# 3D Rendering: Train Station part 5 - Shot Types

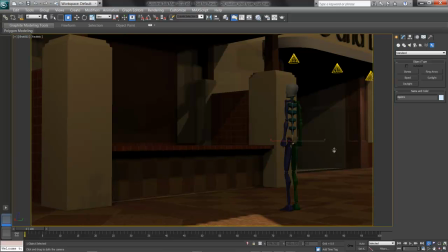4:01 We're seeing this person full in the view, and they're shown tall because I've pulled the camera down a little bit, filling up that frame with the person in the ticket booth and setting up a more local area for something to go on.
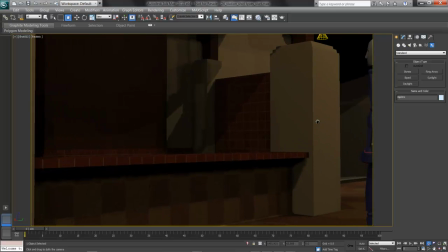4:14 Finally, there's a close-up. And for us, a close-up is usually waist up or even tighter.
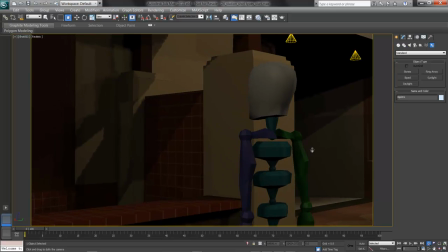4:21 In this case, almost a point of view, but not quite, sitting over the back of this person, or looking over their shoulder, for example, or maybe looking straight at them. We've seen this person standing there at the ticket booth, and now we're into a close-up, and the camera maybe will orbit around a little bit,
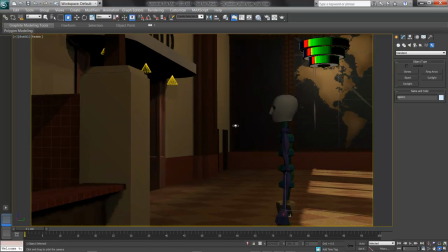4:40 swinging over to see their facial expression as they try to figure out what train to take.
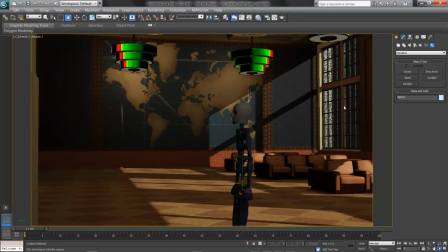4:47 Yes, I'm passing through the wall here, and that's okay. I want to use my tools to get my cameras lined up and think about my shot.
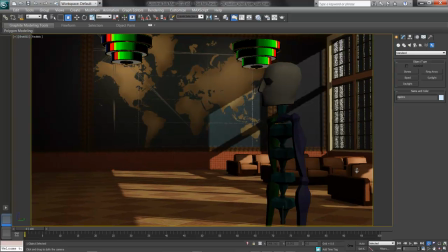4:55 There I am. And there he is. Well, at least the biped standing there. His head is on the third points. I'm drawn into the scene to see him in sharp relief against the map and the lights, and his facial expression as he's thinking about where he wants to go. So our shots then: close, medium, and far.
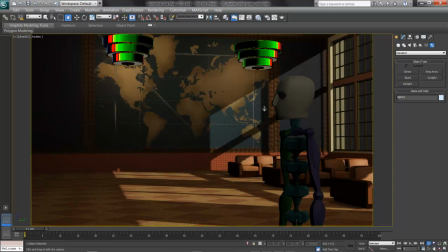5:14 Depending on how we want to establish the view and where we are, we can mix these up, maybe starting with a detail shot showing off pieces of the place, and then opening out to a wide shot to reveal somebody walking towards us down the long hallway.
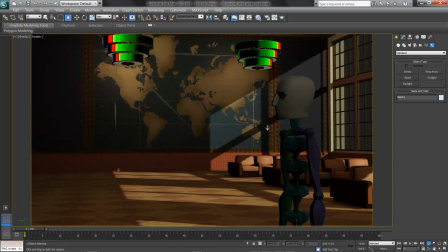5:31 Alternately, we can open with a wide and set the tone, seeing one lone person down here at the ticket booth, and then come in close like I just did to see what it is they're going to do.
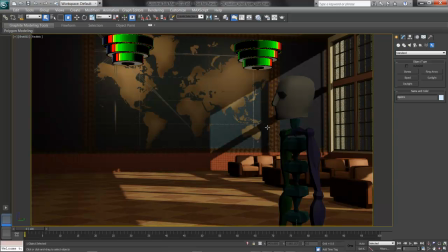5:44 So think about your shots in those ways. How do you draw that audience in so they feel in some way like they're part of the action, like they're seeing what's going on and investing themselves in the story you're trying to tell?